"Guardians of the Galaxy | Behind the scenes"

I do think of dealing with Guardians of the Galaxy as being on untrammeled snow.
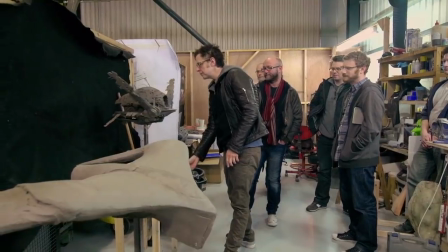And the first thing that excited me about Guardians, before any story elements or anything else, was actually creating the visual look. And the very first thing I did was I sat down and wrote a 19-page document that was called The Look of Guardians of the Galaxy.
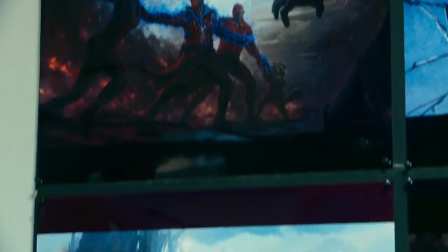And it really was about creating a space opera that brought color back to these types of movies.
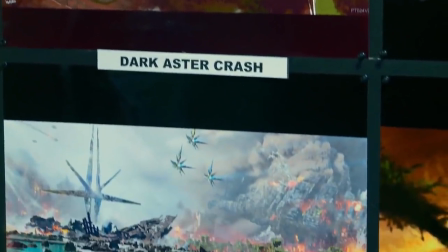There were a lot of things in that document that I adhered to,
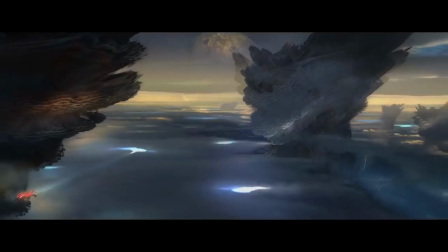having a sort of postmodern aesthetic in terms of having a lot of contrast throughout the films, something very beautiful next to something very ugly. Morag is one of the places we see this most clearly. We have this very dour, ugly landscape and these beautiful skies, all those other storm-filled skies, they're beautiful.
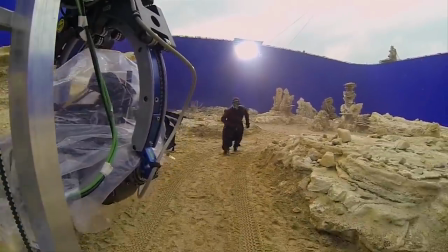Morag is this planet that was completely flooded and it's drained away, but that was still a very light, sandy environment, so it's quite a neutral color palette.
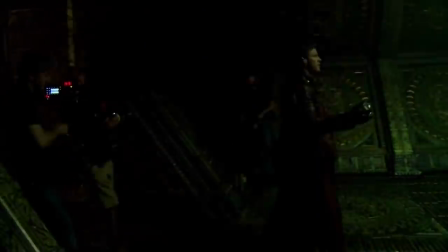And then you go into this secret vault, and suddenly you're into this vivid gold, green and blue, jewel-like world.
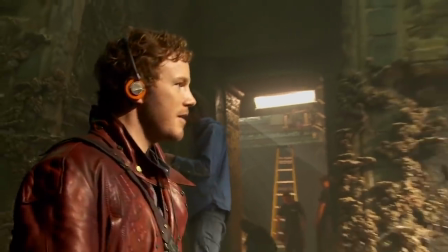So the color kicks off quite quickly. It's like living in an amazing life-size fishing tank, but with no water.
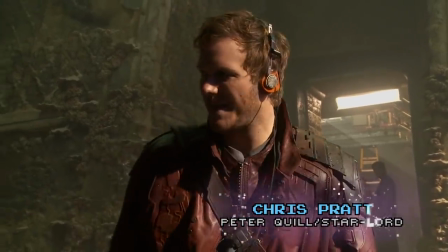A little inside tip from movie-making.
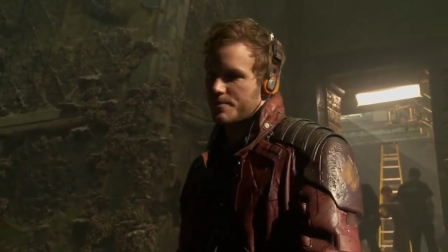You never want to submerge everything in water, especially the crew and the actors. Morag sets up a lot of the look of the movie in terms of having technology that's mixed with something very ancient so they have a very ancient temple that's obviously very old but around that's a pretty forward progressive society that we see when quill uses his map gun and so it was really
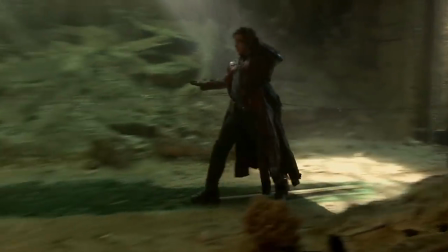setting up all those different tones in that one scene and likewise i think tonally morag sets up a lot of what is to come in
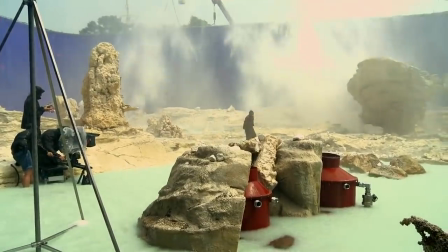the movie because we have this seemingly very serious bower situation that this guy who could be a human could be a robot we're not even sure what he
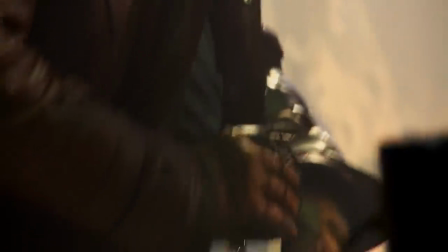is at first finds himself in and then very quickly we're you know attached back to earth through music playing the
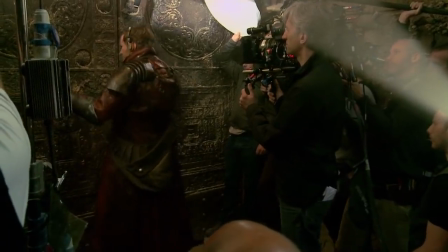contrast of the 1970s pop song playing while he's dancing through this very dark evil looking temple having the music on standby and understanding what's gonna be playing is really helpful because it takes
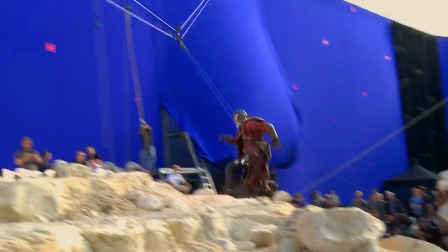the pressure off a movie like this is so much more than just acting I mean every set is a giant set all the costumes of the aliens of the
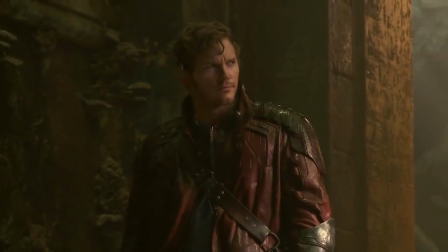extras all of the music the score the visual effects it's like this world is created so when you hear the music and you get
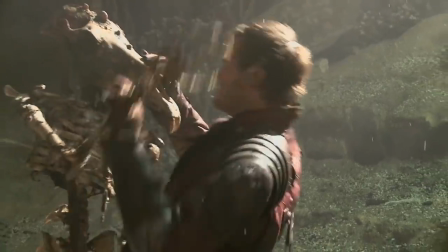a sense of what's going to be playing at the time you think oh the pressure's off i can just be myself and be present in this moment and it'll work
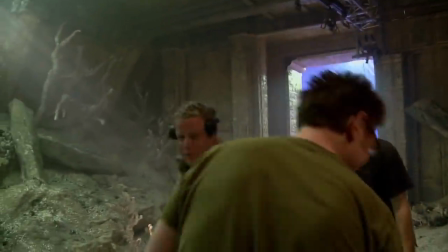okay that's good i think we got it yeah although if i have to hear the pina colada song one more time i'm gonna
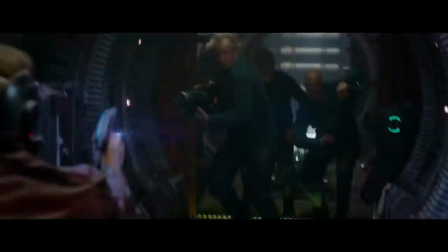lose it xandar
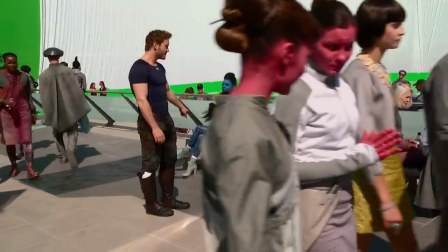is this sort of utopian society everyone's really smart and thoughtful and progressive and it's futuristic but not like lame futuristic where they're all wearing
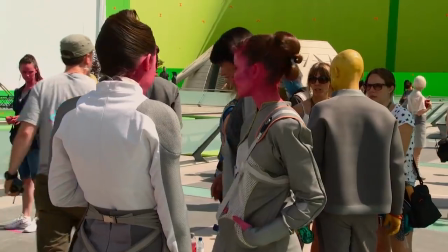like shiny tinfoil outfits there's a lot of different alien races there's like people who are completely pink and yellow and blue if you've been in my shoes and walked in on the first day that i was here and saw all the concept artwork on the walls mind-blowing being in outer space that's a serious situation james's
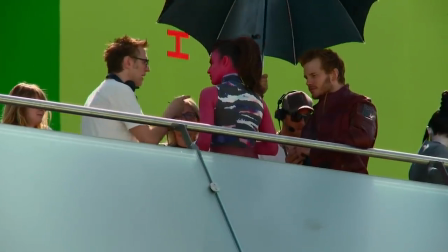ideas are pretty funky and out there but he wanted everything to look grounded we had to be really careful we weren't putting the antennae on
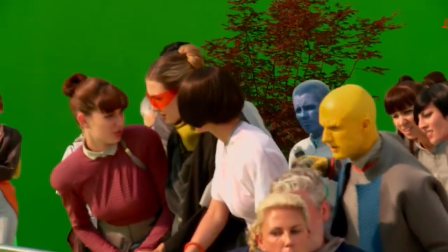heads and things like that's too silly it has to look believable i think that people do sense the fact that the world building goes pretty deep we discussed a lot
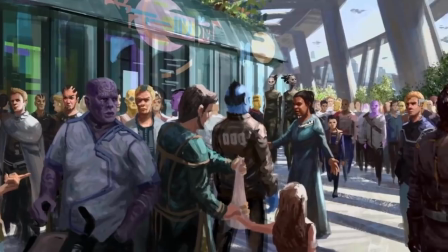about the different cultures where they came from who they are what's important to them we don't really mention cryoloreans much in the movie they're the pink people but we have a lot of things in documents about who the cryoloreans are and where they came from and what's important to them and
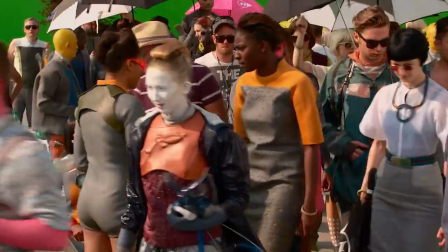that was important in creating them on screen and i think when you get to that type of specificity throughout the film it just creates an environment that seems more real and we have a lot more to talk about you know when we're talking about the way the suns move in xandar and the three
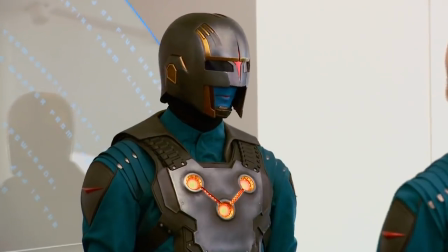suns and that's where the three lights the oculites on the nova core come from that that is their suns that's their symbol that's what
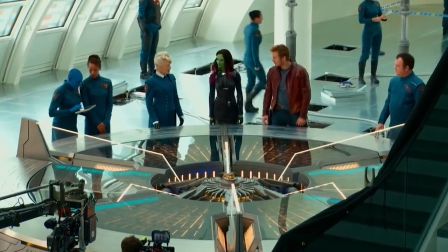sets them apart all those things are very important to these cultures and to where they came from and where they're going it
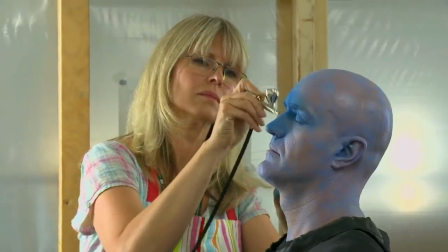was kind of daunting to be honest it took us a while because the color palette that James is using is pretty extreme.
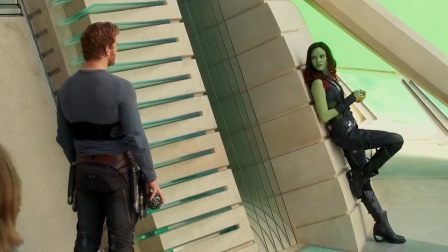We got vivid colors. To turn them into humanoid aliens and so forth is quite difficult.
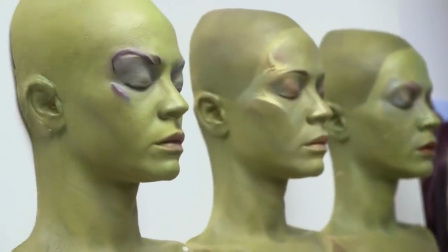It took a lot of testing to get the right tones and to make it believable.
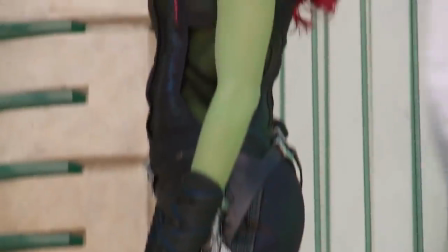It was challenging because we were trying to find the right green for Gamora that wouldn't put people off,
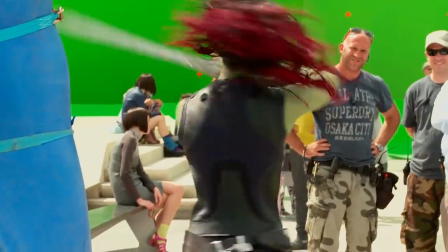but was also vibrant and kind of youthful and would engage people without losing the element that she is an alien.
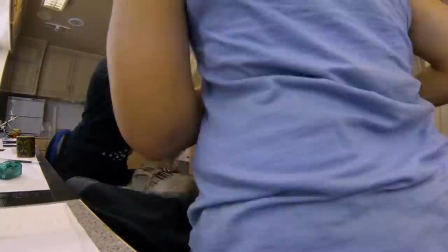She's not a Terran. I was very inquisitive about the fact that i would have to go through four to five hours of makeup every
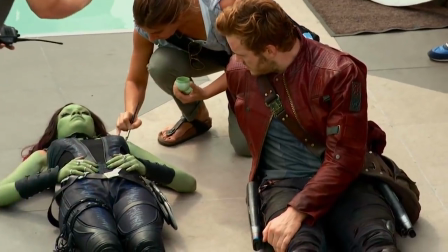morning because um i've never had that experience i always like to do new things
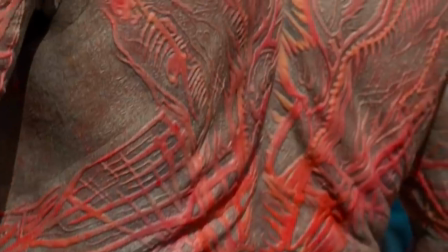the stuff that they can do now with makeup is just amazing my makeup is pretty dramatic but it's just so cool i mean when we first
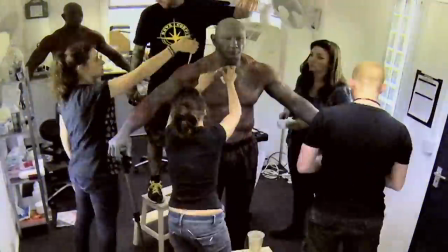started it was about four and a half hour application bad thing about it is i can't sit while we're doing it sometimes i have a little perch and i lean on they have these two sticks that they have and they have tennis balls on top of them and that's I grab and put my arms up on.
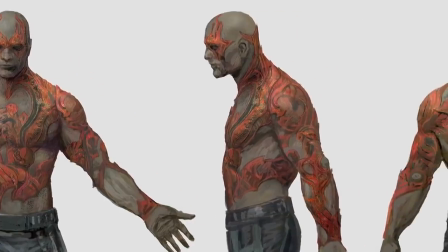Drax, he's tattooed from head to toe. He has a great base to him, and his tattoos are kind of red. Now, we went for keloid scarring, which is kind of a technique used in tattooing your own skin.
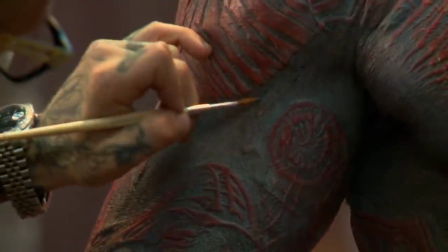And it's actually raised, so it's a few mil above the surface of your skin layer.
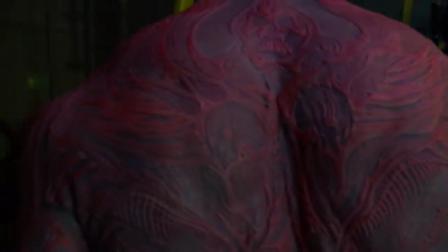And in 3D, when you see that come towards you, it's really quite vibrant and quite interesting, because it's very, very different.
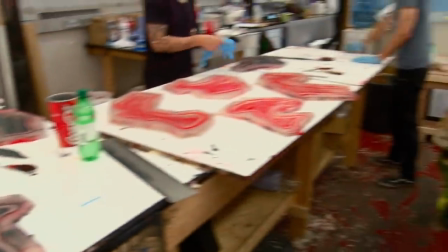We took a full body cast, we then went into molding it, And then we went into sculpting all the pieces, breaking them down individually, and creating the makeup itself.
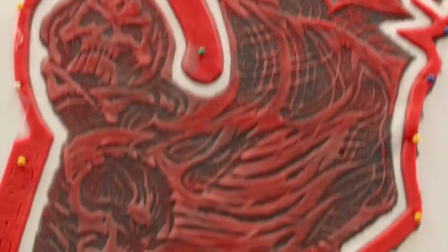It took a while because the stories to be told in the keloid scarring. So we had to kind of get James around, and he would look at it, and we'd change the angle where things were going to be, you know, what the story has to say, making sure that it said the right thing. And then when we finished it and put it on David himself, it looked terrific. That's part of what we're doing here. The makeup is a big, major part of the film.
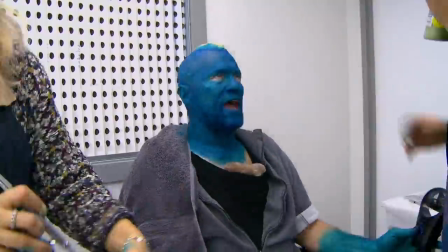The makeup itself is maybe five or six layers of different combinations of colors, and it takes probably all total, three hours, three and a half hours maybe.
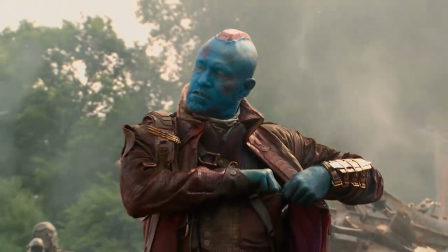The textures and just the depth, it's real. It looks absolutely like this is real skin.
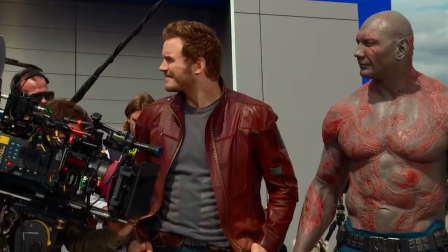That's the thing, I mean, you just can't argue with the finished product, because it looks so good, it's just totally worth it.